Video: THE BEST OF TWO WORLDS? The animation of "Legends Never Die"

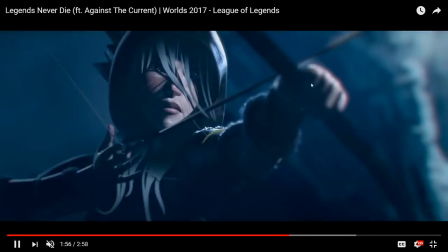[3:59]
And then we get the moment of transcendence, where they learn, where they overcome, where they do the thing,
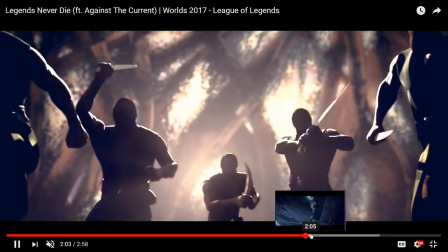[4:05]
finally overcoming, heading into the actual challenge, which for Lee Sin is the fight with the assassins.
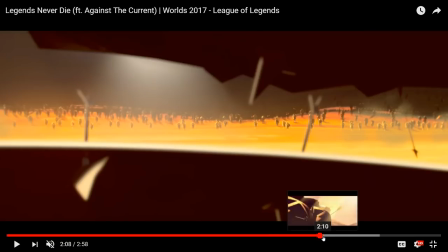[4:11]
For Ashe, it is the fight with the people attacking the village that she's trying to protect. And for Garen, it is facing down the charging army of the enemy, presumably Noxus, one imagines.
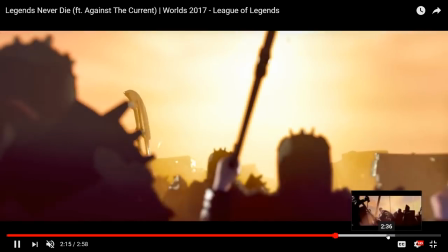[4:22]
And then the last little clever bit of sleight of hand that the short does
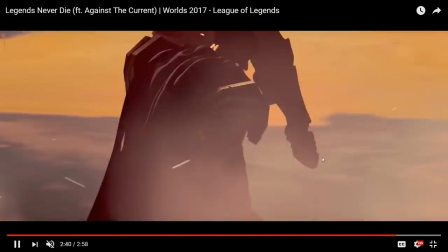[4:27]
is at the end of Garen's part of the narrative, where he has beaten off the initial attack, and now he's
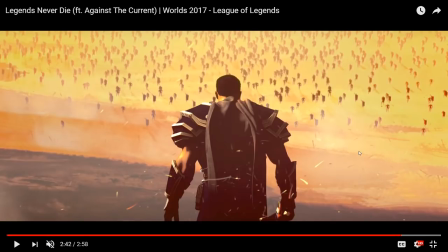[4:33]
standing up against impossible odds, facing down a literal horde of people in front of him,
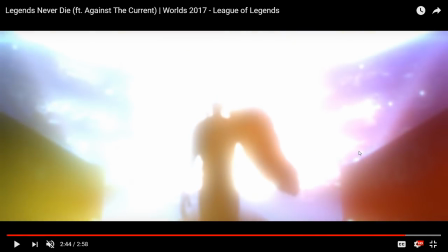[4:41]
and striding forward confidently.
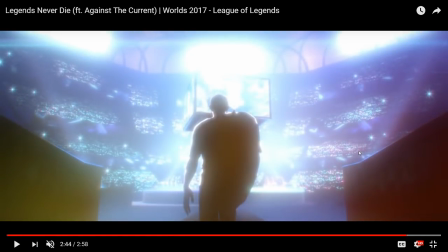[4:44]
And then we cut to the pro player, who is also striding forth confidently against a literal horde of other people,
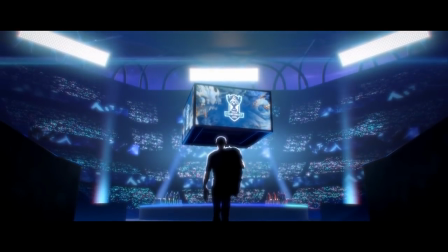[4:52]
facing up against impossible odds. So the storytelling, the visual storytelling aspect of this short is brilliant.
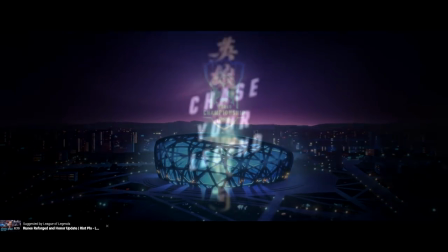[4:58]
It's excellently executed. The scripting, because think about what this thing is trying to manage here, what it's trying to do.
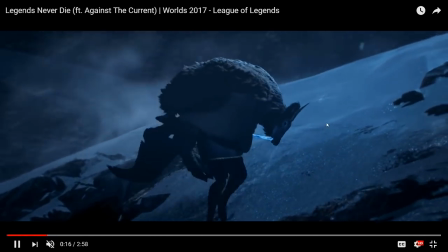[5:06]
It has, in total, 4 separate storylines that are connected by a theme,
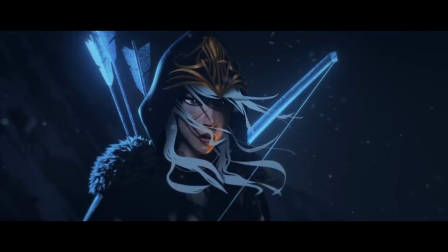[5:11]
and it has to explore all of these storylines in a way that resolves in a to a satisfying manner.
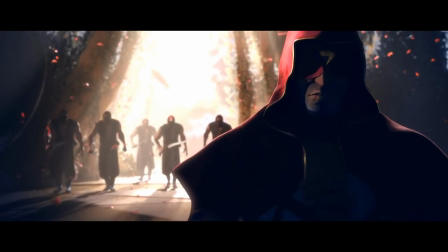[5:19]
That is really freaking hard to do. I invite you to try and script that shit out on your own.
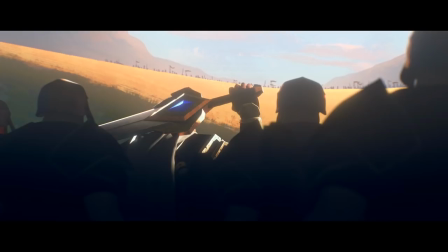[5:25]
Much less storyboarded, much less put together a visual aesthetic for it.
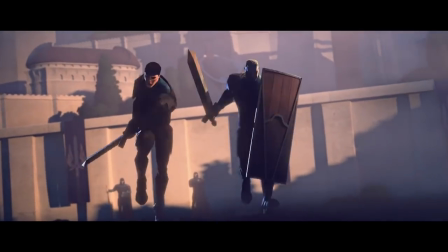[5:30]
Which leads us on to, from all this praise, well, let's have a little bit more praise for it, because we're going to talk about the visuals, and I have a few different notes.
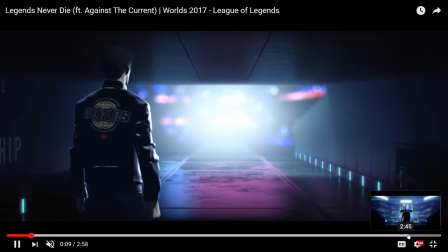[5:39]
Now, when we are in the real world, when we are in our universe, the light is synthetic.
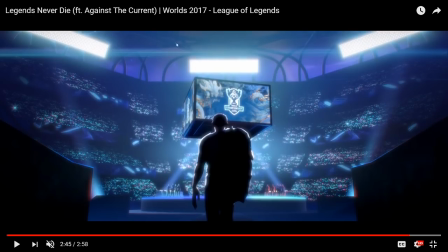[5:46]
That is to say, it is neon light. It is full of lens flares and glow and sort of distortions in the light of the kind that we associate with modern synthetic light bulbs and lights and city lights.
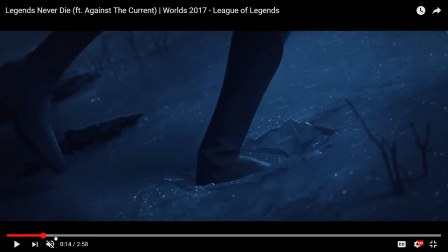[6:01]
When we are in the narratives of the story, the light is much more naturalistic.
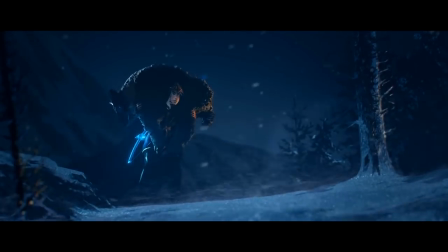[6:06]
All of the light seems like it's coming from natural light sources, be it the sun or be it the reflections of the moon on the snow,
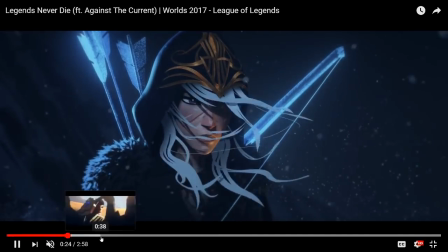[6:13]
or indeed the fire going on,
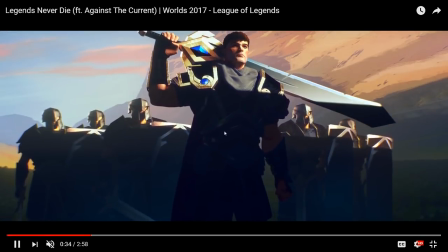[6:16]
or the late day sun that permeates both Lee Sin and Garen's parts of the short,
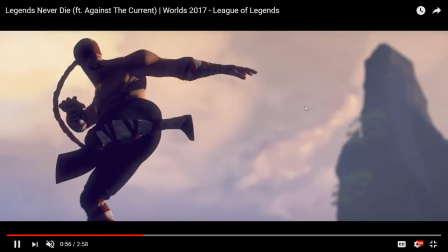[6:23]
or indeed the sort of the very flat kind of pastel colors.
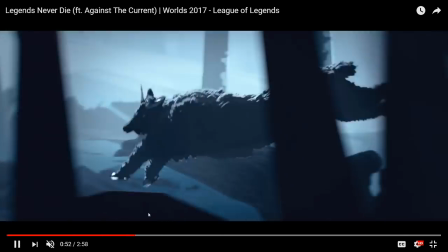[6:30]
Something you'll notice is that in all of the shorts involving the lead characters, the colors are they're there.
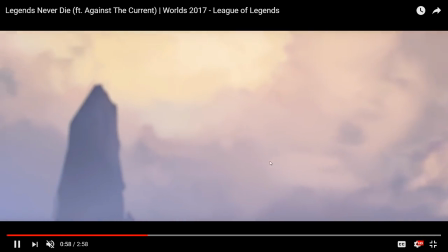[6:36]
It's not like it's colorless, but the colors are not super saturated.
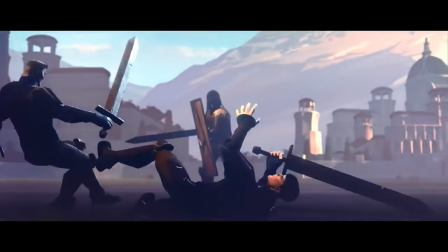[6:41]
They're not super strong. They are always just kind of a little bit muted.
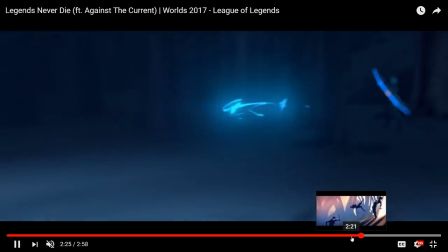[6:47]
With the one exception being finally in the end scenes is when the light really comes out.
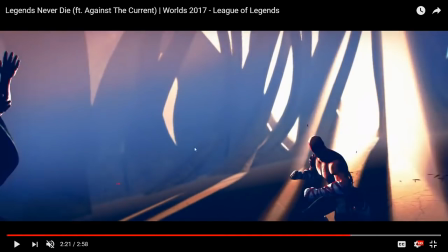[6:54]
And when they really start to play with light, you can see the power of the colors is ramped up, which is another brilliant storytelling aspect,
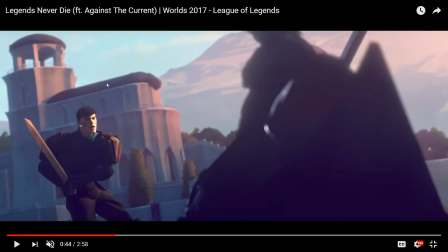[7:01]
that as we open on our characters, the light tends to be the light and the color tends to be a little bit dull,
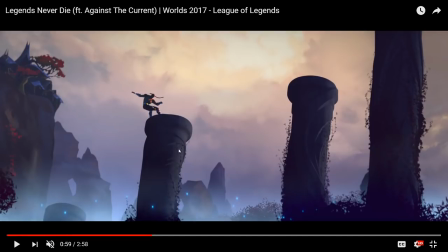[7:08]
a little bit muted, kind of like the characters themselves who have not reached their full potential.
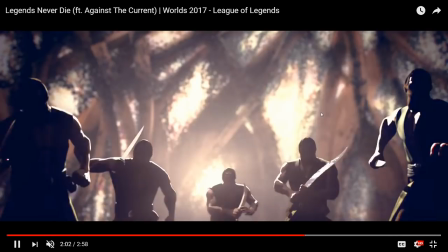[7:12]
And then once we get to the climactic fight scene between Lee Sin and his assailant, I had something in my mouth there, I don't know what it was.
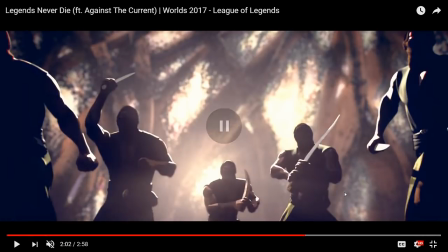[7:22]
Once we get to the climactic fight scene, look how much the light has ramped up.
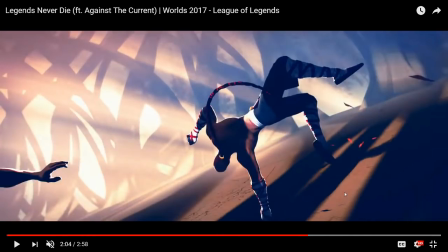[7:26]
Like, all of a sudden, you've got light beams and hard shadows, and everything is in stark relief, and everything is much more saturated and powerful.
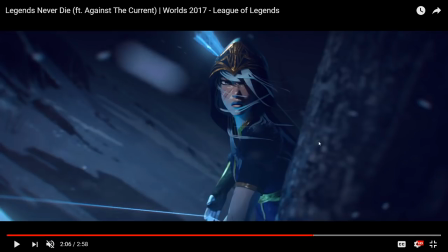[7:33]
And the same thing goes for Ash. While she is in this winter landscape where you kind of can't do that much with color,
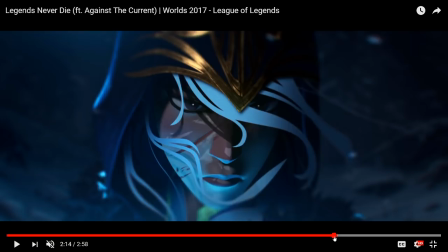[7:38]
they've done a clever thing where in the early parts of her story, she doesn't have the magic ice bow.
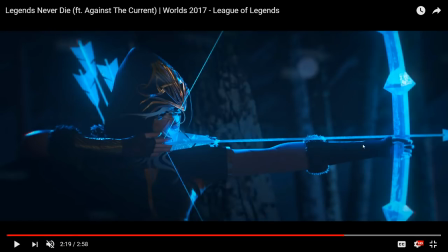[7:44]
But now that she has it, it becomes this huge flash of color in her otherwise dull and gray world.
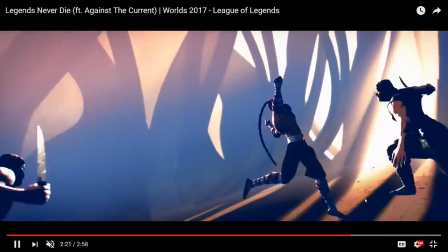[7:52]
And it is also responsible for the primary flash of color in her part of the narrative,
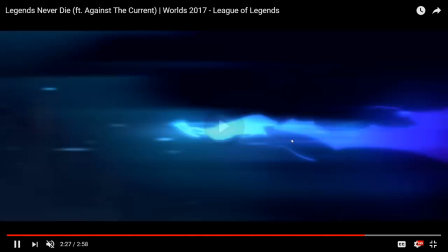[7:56]
which is when she fires what one imagines must be the enchanted crystal arrow, which now apparently penetrates enemies.
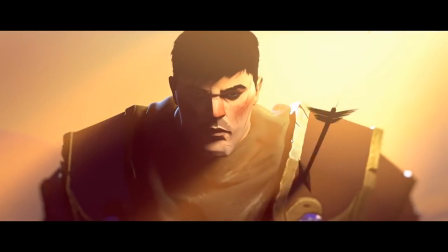[8:02]
I did not know it could do this.
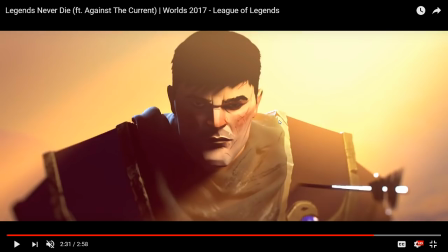[8:04]
And in Garen's case, it is the bright, warm sunlight of the fields of battle that has ramped up intensity to like
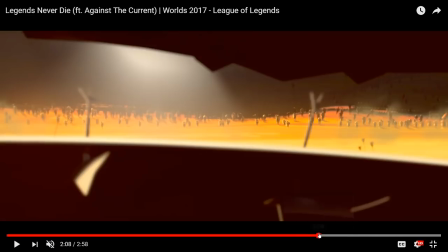[8:11]
1,000 at this point, especially visible in this shot here.
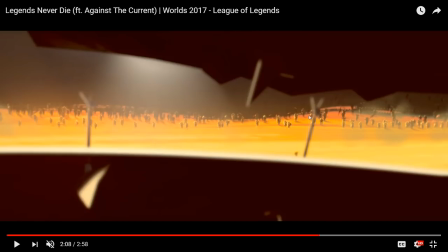[8:17]
You can see that bright, searing orange just going on all over the place. So there is this escalation not only in the characters finding their feet,
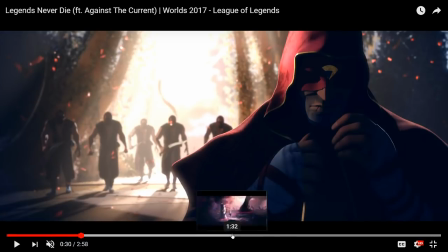[8:26]
increasing their powers, becoming stronger, but also in the way that the colors of the thing are presented.
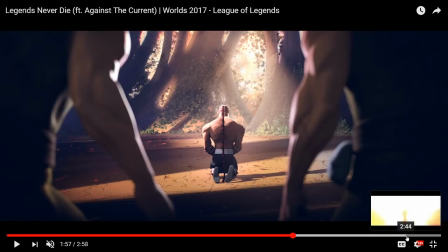[8:31]
It becomes more and more vivid, more and more powerful as the characters get stronger, ending with Garen being completely enveloped in this extremely
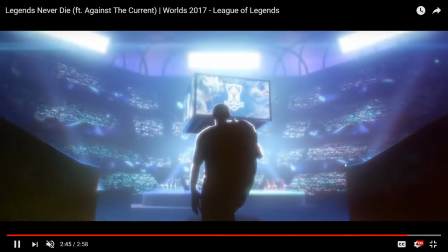[8:40]
powerful bright sunlight, which then transitions us out, which again is a lovely piece of visual connective tissue.
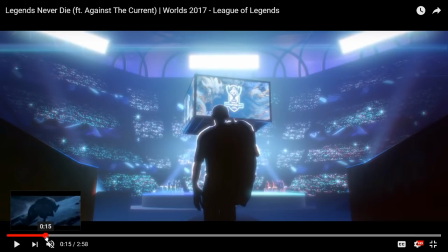[8:47]
And there's also a lovely bit of color grading and difference. When you have these 3 storylines intercutting with each other that you need to keep separate,
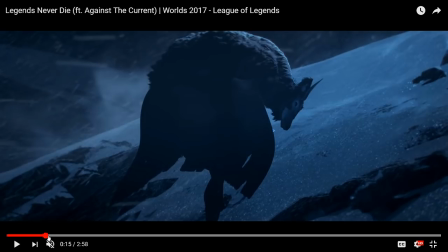[8:56]
what you cannot have happen is that you cut from one to the other and then your audience gets confused and goes, wait, but where's the other character that we were just looking at? Surely she is still there.
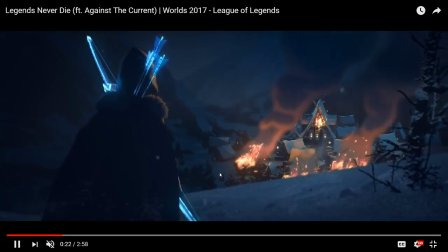[9:06]
For instance, let's see, when we cut from Ash's face here to Lee Sin there,
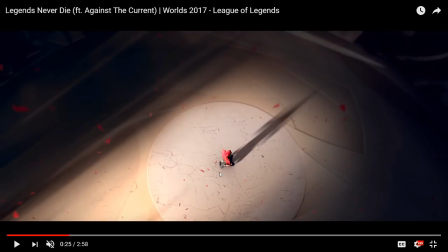[9:13]
the audience should not be thinking, oh, they are in the same place or at the same time, or the Lee Sin character somehow relates to the Ash character.
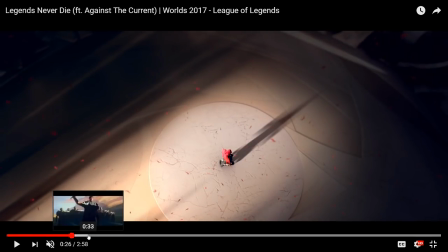[9:24]
And when we cut from Lee Sin to Garen, we should also not feel like,
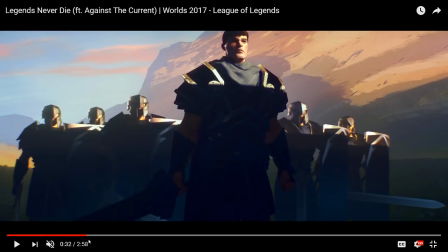[9:29]
oh, wait, is Garen then the leader of the guys that are stalking the monk dude who's sitting here?
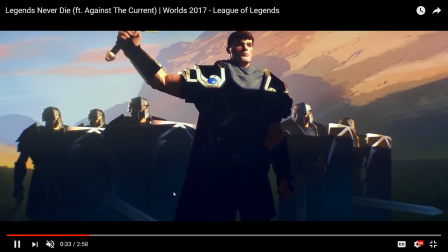[9:35]
You have to separate it very strongly. And the primary way that this short does that is with color.
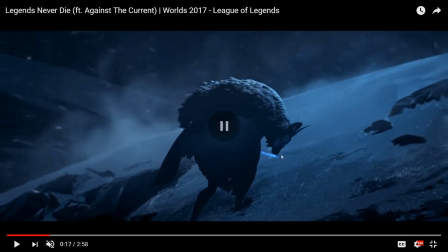[9:40]
Most obviously, Ash, because she's in a nighttime winter landscape,
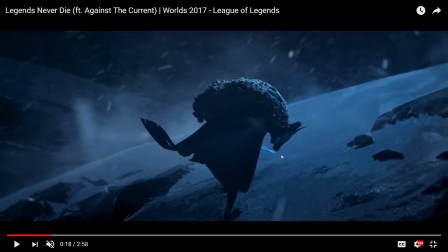[9:45]
it's all grays and blues and, you know, dark shades and lots of browns. Not very powerful browns, mostly blues, to be honest.
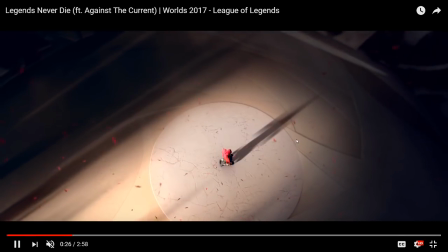[9:52]
Whereas with Lee Sin, we've got much more of a pinkish very sort of warm reddish light going on.
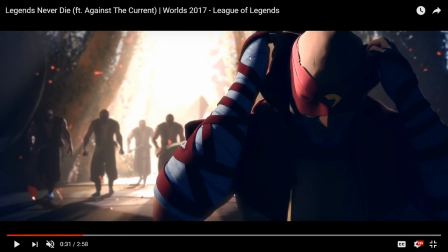[9:59]
And a lot of reds taking their cue from the color of his headband and the cloth wrapped around his arms.
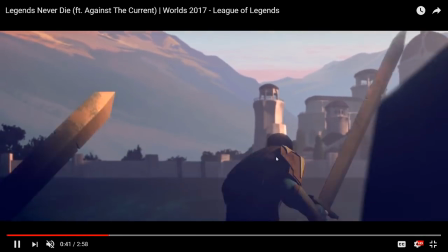[10:07]
Whereas with Garen, it is a much more sort of pastelic golden light that he's bathed in.
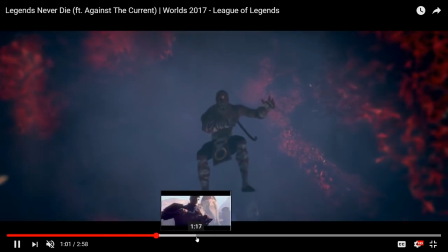[10:17]
Pastelic. I'm not sure that's a word. But for Lee Sin, let's see if I can find
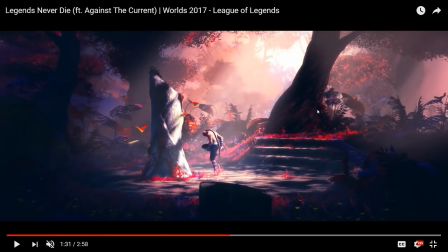[10:23]
it. The color, yeah, this shot very well exemplifies this color right here. All of that symbolizes the connection to Lee Sin and symbolizes the distinction from Lee Sin's part of the story to every other character's part of the story.
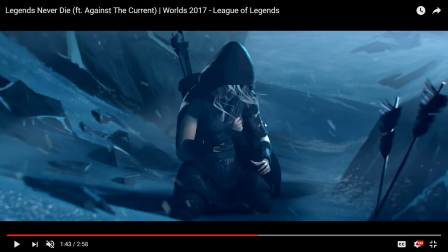[10:36]
The same thing goes for Ashe. Here, all the colors here symbolize that we are in Ashe's world, we're in the Freljord, we are not in any of the other characters' worlds right now.
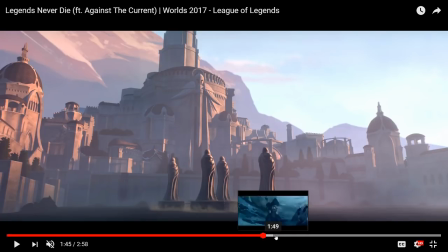[10:48]
And for Garen, it's this golden light kind of aesthetic that is slightly similar to Lee Sin's,
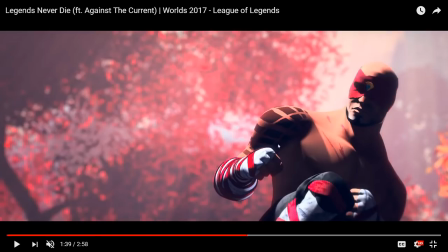[10:56]
but because Lee Sin has that powerful pink motif going on with all the petals and the powerful reds,
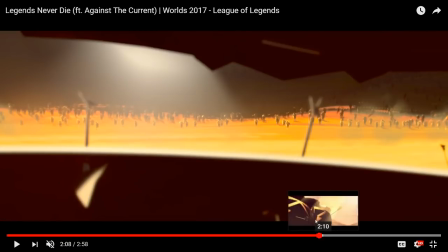[11:02]
he's distinct from that as well. So you get this wonderful separation where Garen in particular is much more focused towards the yellows and the oranges,
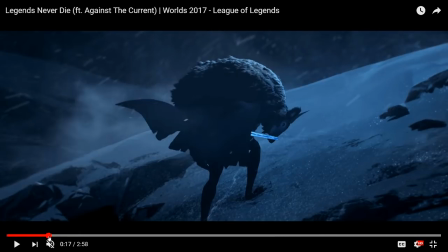[11:10]
which is just, from a storytelling perspective, excellent. So what is my criticism?
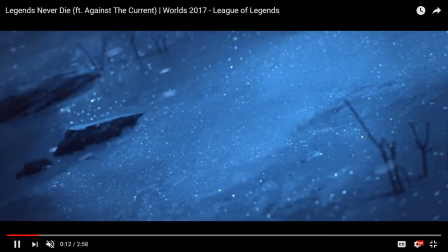[11:14]
Well, the animation style. We're going to linger on this shot just for a second because there is a couple of things going on here. First of all, when you get an initial look of this shot, if you don't look too closely, it could be a photograph of snow, right?
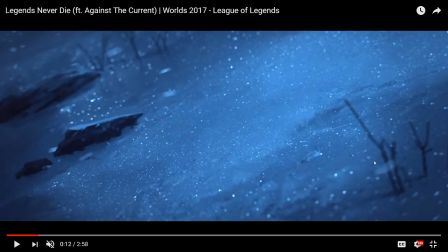[11:31]
Like, it's very realistically rendered. It looks very real, but there's something odd going on with the camera because everything around the edges seems to be blurred. Almost as though it's a tilt-shifting camera. Almost as though it's a camera that's meant to zoom in and film something which is in reality quite small.
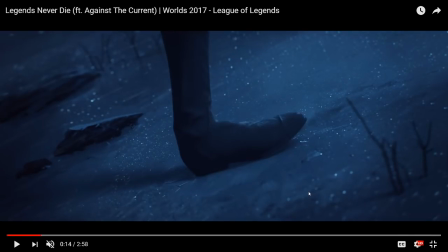[11:51]
Like, for instance, puppets. So let's have a look at Ashe's foot as it comes into view.
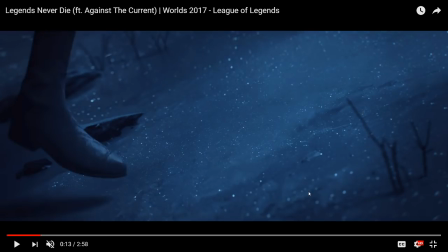[11:58]
I'm going to forward and go back by single frames of the animation, right? This is one frame, this is the next frame.
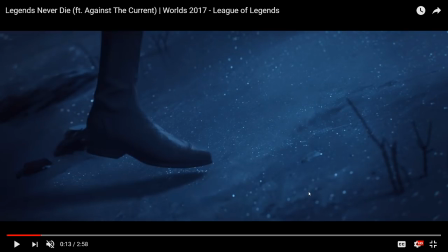[12:04]
Look how her foot moves. There's no motion blurring. There is no, well, pretty much anything.